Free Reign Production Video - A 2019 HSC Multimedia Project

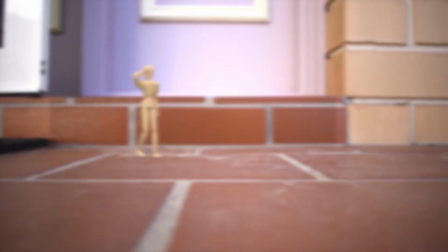0:00 My final live action film was created using a wide range of skills.
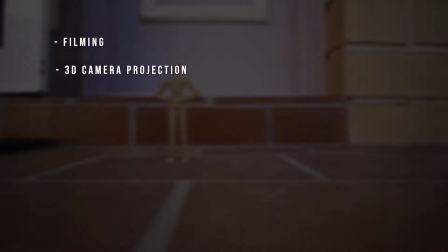0:04 These skills included filming, 3D camera projection, grayboxing, 3D modeling, 3D animation,
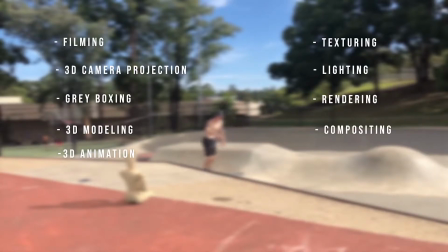0:12 texturing, lighting, rendering, advanced compositing using render passes, visual effects, and sound design.
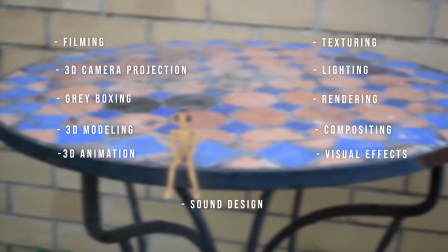0:21 The intent of this video is to showcase and explain the steps I took in creating one of my scenes, which is the basic flow for the whole film with slight changes depending on the scene itself.
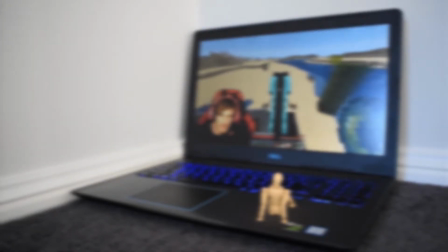0:31 The scene that I've chosen to showcase the production pipeline is the dogfight scene.
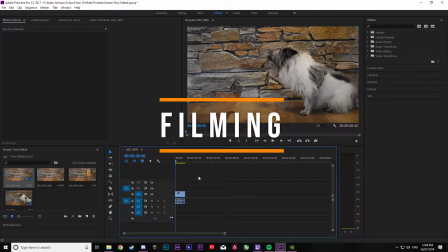0:38 First stage of production was filming.
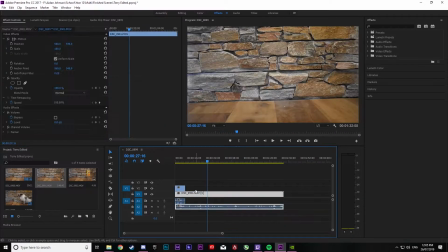0:41 The majority of the footage was shot at the beginning of the year, with certain clips needing to be redone due to issues with lighting, framing, and so on.
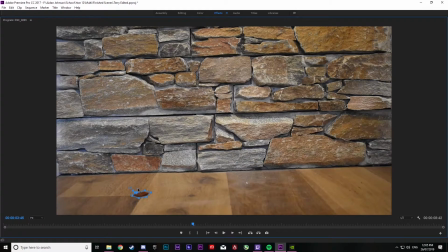0:48 I used a dog treat in order to film a shot where my dog lunges at the character, allowing it to feel more realistic,
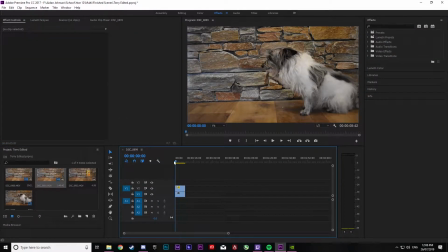0:54 grounding the CGI elements into what feels like a real life event. This treat that I used was then masked out using Premiere Pro to allow the footage to look clean and smooth when finally composited.
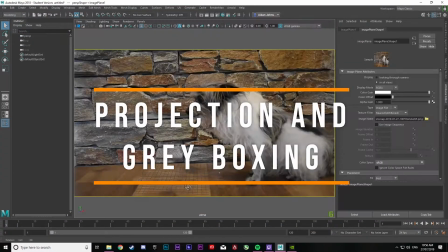1:07 Camera projection involves aligning the camera in 3D space to have the same attributes as the camera used in real life.
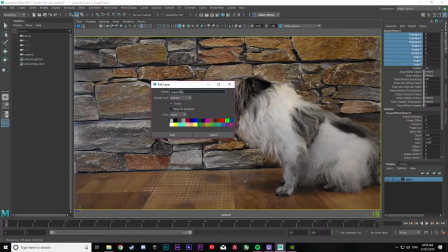1:13 This included focal length and positioning. To do this, the grid is lined up with a flat surface in the shot. Once the surface is lined up, basic grey meshes can be made that cover the areas that will either have shadows cast to them or involve 3D objects interacting with them.
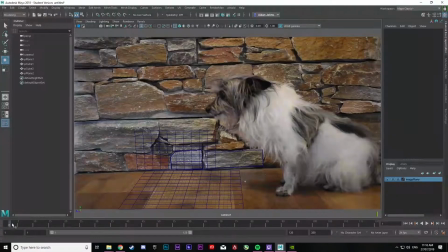1:28 So these basic grey meshes become holdout planes in the texturing phase.
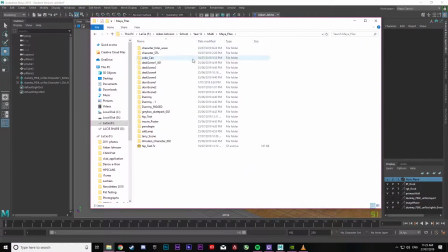1:36 The animation phase is one of the longest in the pipeline. It consists of using keyframes to set values of X, Y, and Z using the character's rig.
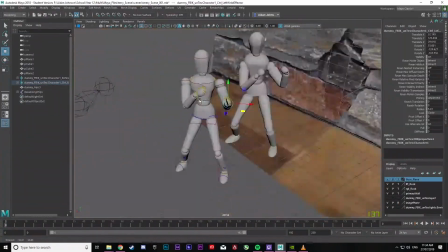1:46 Australia's standard frames per second is 24, meaning 24 keyframes is equivalent to 1 second in real time.
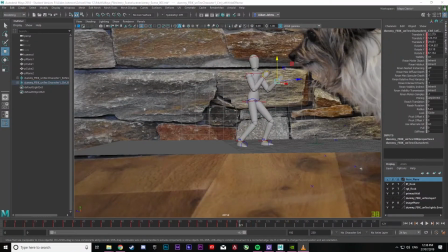1:52 For this scene, I used reference material from Mixamo in order to achieve the highest quality animation I could with my current skill set.
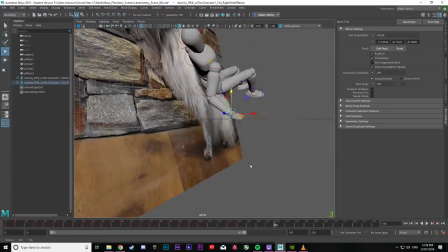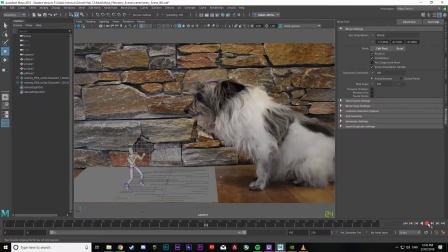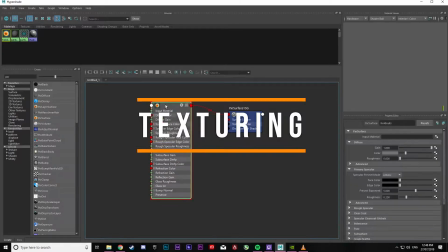2:09 Texturing involves applying 2D images onto 3D characters in order to give them color and depth.
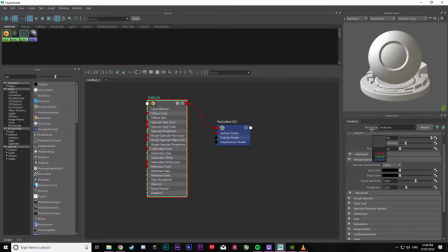2:15 This character has been UV wrapped and uses a seamless wood texture to achieve his final design. Minimal bump mapping was used, and bump mapping is when you apply a black and white image to a character,
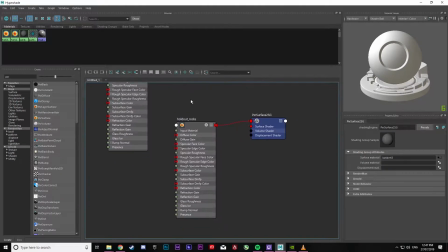2:28 which gives it depth and extrusion.
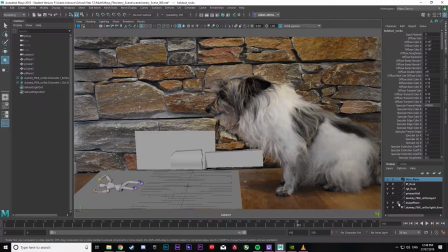2:32 So while texturing, textures with no color values are applied to the previously made meshes, which then have holdouts applied to them. Values are set to match the real-life versions of these holdout meshes, allowing shadows to appear as realistic as possible.
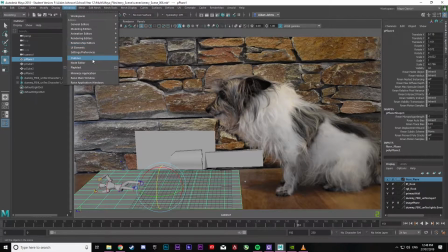2:47 A holdout is essentially an object that is invisible in rendering, but still catches shadow, dust particles, and so on.
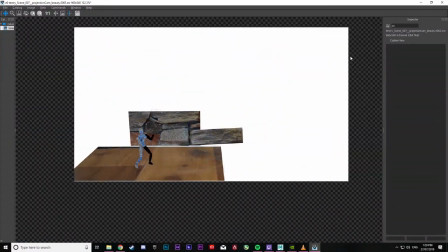2:57 A majority of my scenes contain at least 3 sources of light. A dome light is first used to generate a well-lit area for the character.
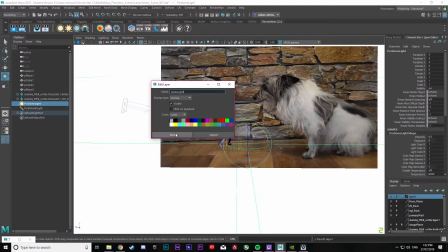3:04 Values are adjusted, and depending on the scene, a few different types of lights are added. For this scene, the 2 other types of lights were a distant light and a rectangle light.
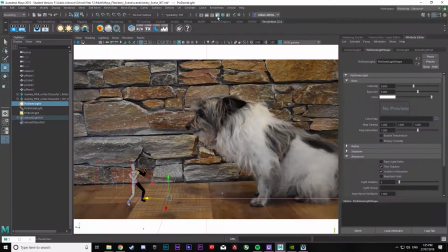3:13 The distant light replicates the type of light from a light source far away, often used to simulate the sun. Meanwhile, rectangle lights are used for light sources such as light bulbs or lamps.
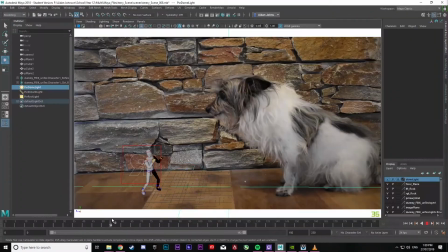3:24 However, it was used in this scene purely to allow for more natural looking shadows under and around the character's arms.
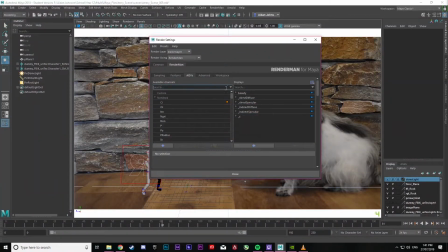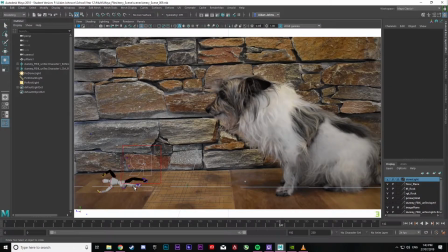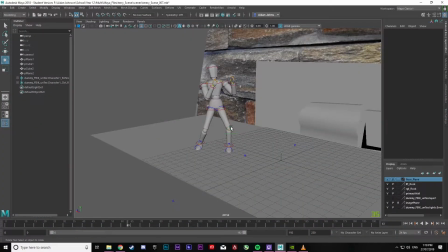3:40 Before rendering can begin, the render passes or AOVs must be set up. These passes then come together to form the final shot when compositing. Once these passes have been set up, the backplate is turned off, the render settings are changed, and a batch render is begun.
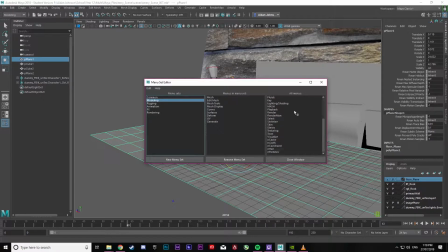3:55 Each scene took a different amount of time to render depending on the amount of vertices in each scene, but this scene took about 5 hours on my home computer.